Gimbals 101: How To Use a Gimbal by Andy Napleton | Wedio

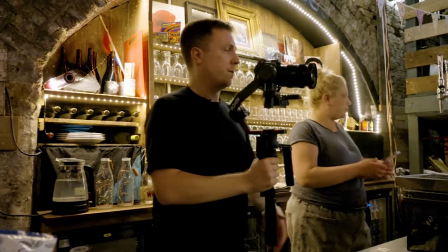So that again is going to be really, really useful when it comes to product-based stuff, and just making sure that you're really focusing on what the bartender is doing, or whatever the operator is doing that you're filming. So yeah, that looks sweet. Let's move on to the next one. Okay, so the next shot that we're going to use is a reveal. So we're just going to do a vertical reveal, where literally what I do is I've switched this to pan tilt follow.
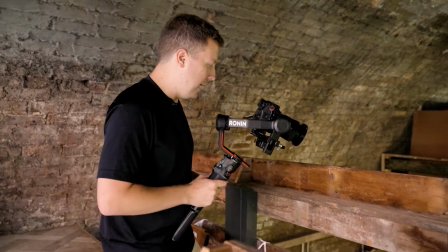So I'm just going to start up here and then literally just reveal over the top. So this is great for intros to your videos, because it just gives you a perfect example of what the space is that you're working in. There's no particular rule to this, but again, with all of this, it's just about being as slow and as steady as you possibly can.
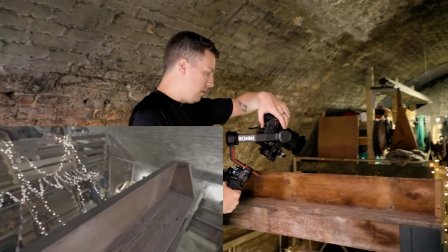So we are gonna set this up. There we go.
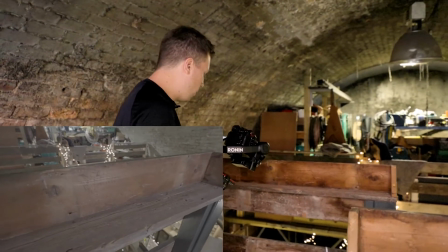So literally gonna start here. So start quite close to your subject, so you're not giving anything away.
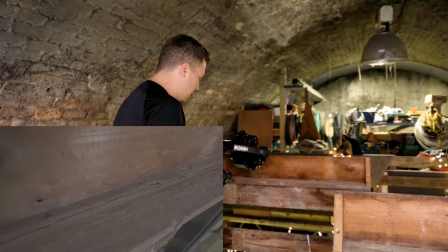So I'm just going to use this barrier here,
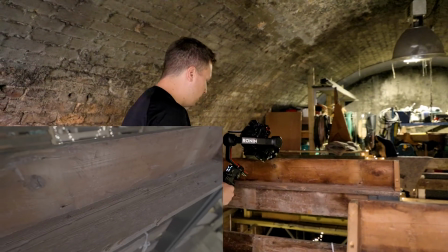and then all I'm going to do is just very slowly just tilt up and over.
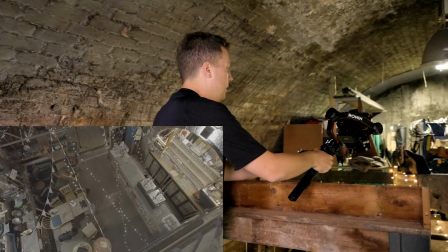And then I'm also going to do it the other way around as well, so we can have that option.
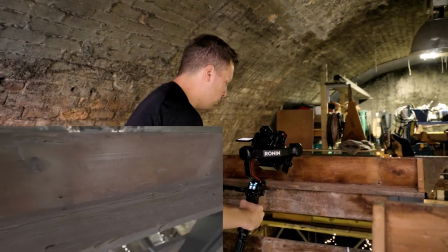And just going to do that one more time. And then what you can also do is you can try and do a little twist at the same time.
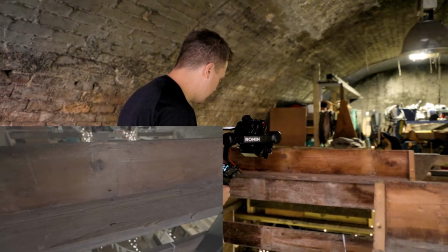So it just, again, just gives you a little bit more dynamic movement. So if we go down from here, nice and close, so you can't see anything from behind, and then literally
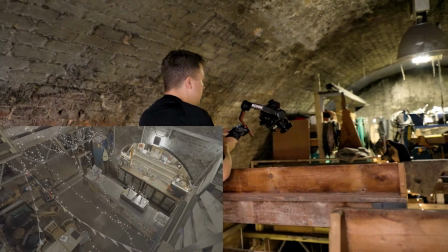out you go, and you get a whole view of the bar. I'm just going to do that again, because I just accidentally knocked the side, so that's not very good.
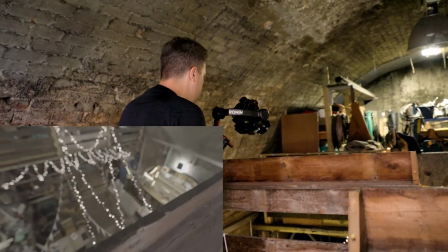So last time, we're going to go up and then twist over the top. There we go, and that's it. So like I said, really useful for just unveiling your scene, because especially when it comes to things like social media content, you really need to get into the action as soon as you possibly can. So now we've got an overview of the whole bar, and we've demonstrated the reveal shot. Let's move on. Another mode that I do use sometimes, I don't honestly use it that much just because it's not my particular style, but there's something called FPV. So FPV, or first person view, literally means that wherever you go, the camera is going to follow. The gimbal is going to follow wherever you are. So this is used a lot in music videos. So the reason that you might do this is, say you're looking for some Dutch angles, which is where instead of the frame being completely flat, it's slightly at an angle there. Rather than doing it handheld, you can get a really nice smooth action just by twisting the gimbal round.
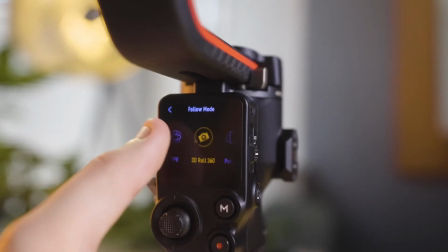And we do also have another function which you can go into the menu and select, which is something called 3D roll, which always used to be called Vortex. So this literally is what it sounds like. If I go into this and I can then use the joystick, which is just on the back of the gimbal, and it just makes the whole thing rotate. Again, this is not a move that I use a lot of. Reason being is because of the type of work that I do. I don't do music videos, those kinds of things. The kinds of work that I shoot don't require something as extreme as this. This is a very specific look. So the next move that we're going to do is a vortex roll. So you've probably seen this in quite a few music videos or even product shots like this. So it's literally where you are pointing the camera at your subject and you're literally just spinning it around 360 degrees. The reason that you might use this is it's a really dynamic move. Use this move sparingly though, because obviously if you do use it too much, you might make your audience a little bit uncomfortable because it's a very unnatural movement. But again, with things like speed ramping, this can look absolutely incredible because you can just whiz in and out, use this as a transition.
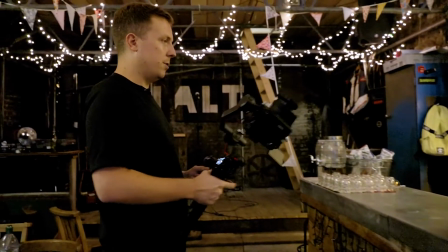So let's give it a go. So essentially what you're going to do is, if we center the gimbal on top,
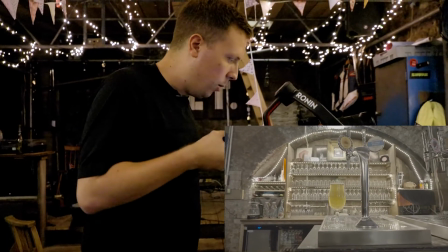and just make sure that everything is on and recording. So I'm holding this, positioning this under my arm so that I get a nice 3-point contact going.